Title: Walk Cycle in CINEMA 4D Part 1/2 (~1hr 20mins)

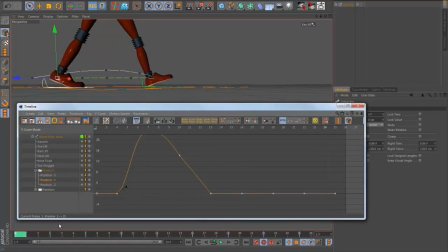2715s
You want maybe a little bit of easing here on the lift up, because again the foot is affected by gravity, so it's going to it's going to lift off a little bit more slowly than that'll put down. So I'm going to do the same thing on the other leg.
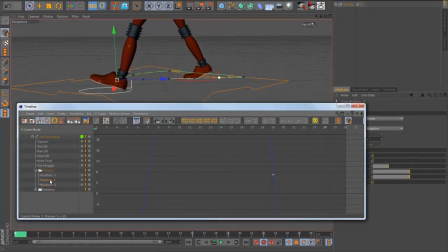2730s
I'm going to fix the Y curve on that one. So click the Y. So again, it's just going to be these keys. I'm going to spline, and actually I might make this one linear again and make it shorter, something like that.
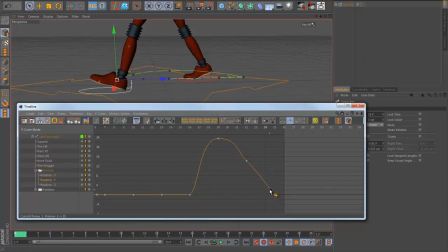2747s
And work fine. I can actually make it like that. And again, this one I'm going to smooth it a little bit. And this one, something like that. That's enough for a starting point. I'm going to finesse that again in a minute by adding more keys.
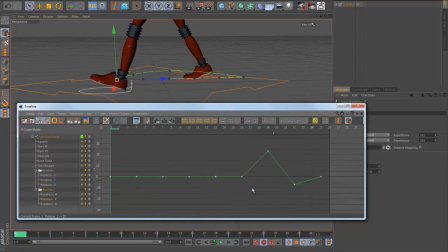2760s
I've also got some rotation on this foot as it comes forward. You'll see just this is where it's kind of in midair. Obviously, it doesn't rotate when it's on the ground, but just this little bit here, you can see, just to keep it a bit more natural. You know, I've got this, I've got rotation P along the x-axis here,
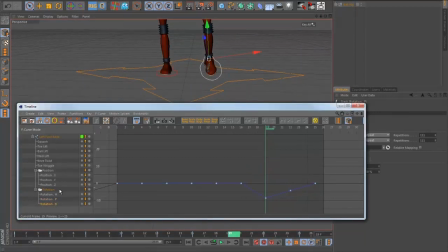2779s
but I've also got a little bit of rotation in B and in H. You know, I've got a kind of angle this way. You can see those curves changing as I do that. So I'm going to soften those again by just splining those. And again, I'm going to do some cleanup on them. You can see this one looks really bad.
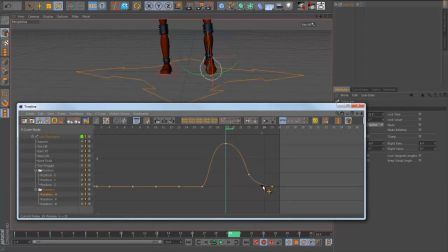2796s
This one, basically, tangent is too long there. So something like that. And again, this one, same sort of thing. Again, the tangent is really long there. That's not going to work. I'm going to soften this up. Again, with this one.
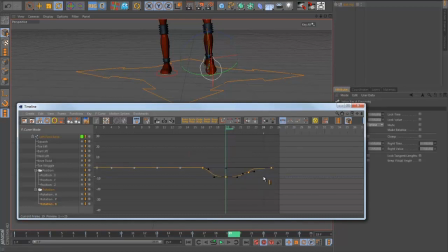2814s
And the same thing then with the rotation B. I'll actually press S with these ones selected just so I can really see these. So again, I'm going to shorten that. Smooth this out. So you're trying to just get sort of a nice looking curve generally. But again, you say you don't want to get too focused on the curves. You want to kind of look at, keep your eye on the viewport as well while you're doing that.
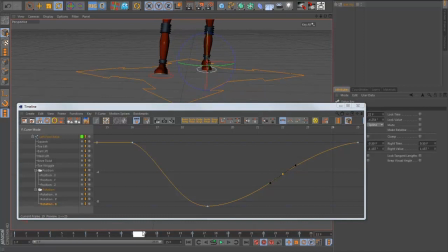2835s
So that means that it's going to stay flat, and then as it comes off the ground, then it's quite subtle, the rotation there, but it helps make it a little bit more organic looking. Something like that. So I'm going to do the same with the other foot. So again, let's look at the curves.
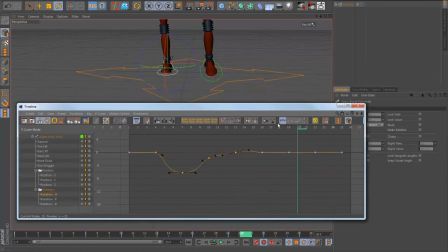2852s
So they're going to be over this side for this part. So again, I'm going to spline those. I'm going to make the last one linear. And again, I'm going to press S with those selected to frame up a little bit. And then like that. Smoothing these out a little bit.
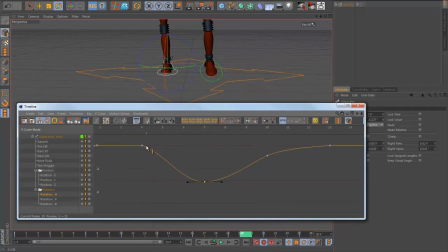2870s
Because you just want the animation to kind of flow through these curves in a sort of organic way. And that's generally going to reflect in the animation. It's going to look more organic. What we're trying to do is get rid of the kind of mechanical sort of feel you get with the linear curves. So again, I'm going to make this one linear, but flatten this one out a bit.
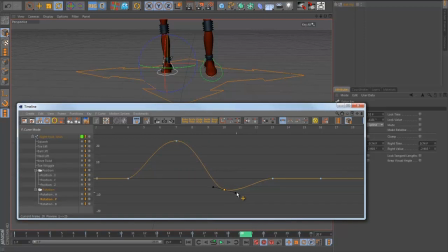2889s
Flatten this one, and the last one, the B again. So again, spline, and just to make the last one linear, or you could break the tangent. Again, make this a little bit smoother looking. Start this one, and this one.
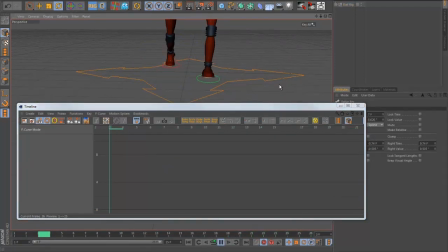So it might not be too obvious with the frame rate of the screen capture, but animation's starting to look a bit more organic now, a little bit more natural.
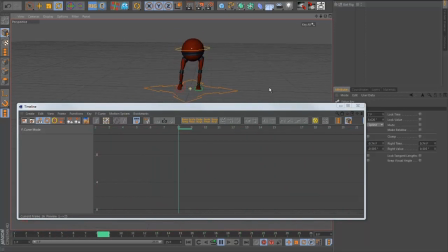2921s
A couple of things are now that I'm kind of looking at. One is that I would like the feet to be a little bit closer together, because they're quite spread apart. Like normally when we get a character rig in the T pose, the feet are kind of in this wide stance, but it's not that natural.
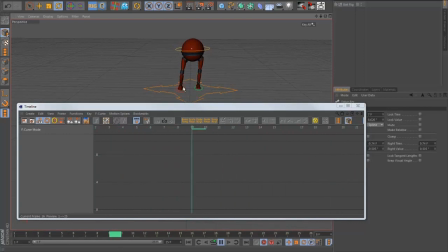2937s
You know, generally we walk with our feet a little bit more in, you know, sort of underneath our center of gravity. And, you know, I could go in and adjust each pose, but this is one of the things that's great in the curve editor as well. You can, if I grab the position X, which I haven't actually adjusted yet, so it's a good time to do it now.
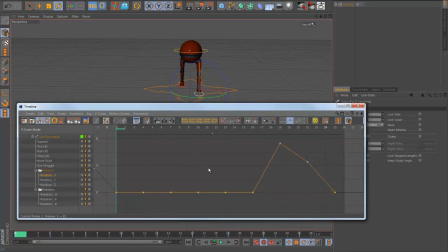2955s
What I'm going to do is I'm going to grab these ones. These are the ones that are where it's on the ground. So I'm going to, I'm going to look at it from the front here.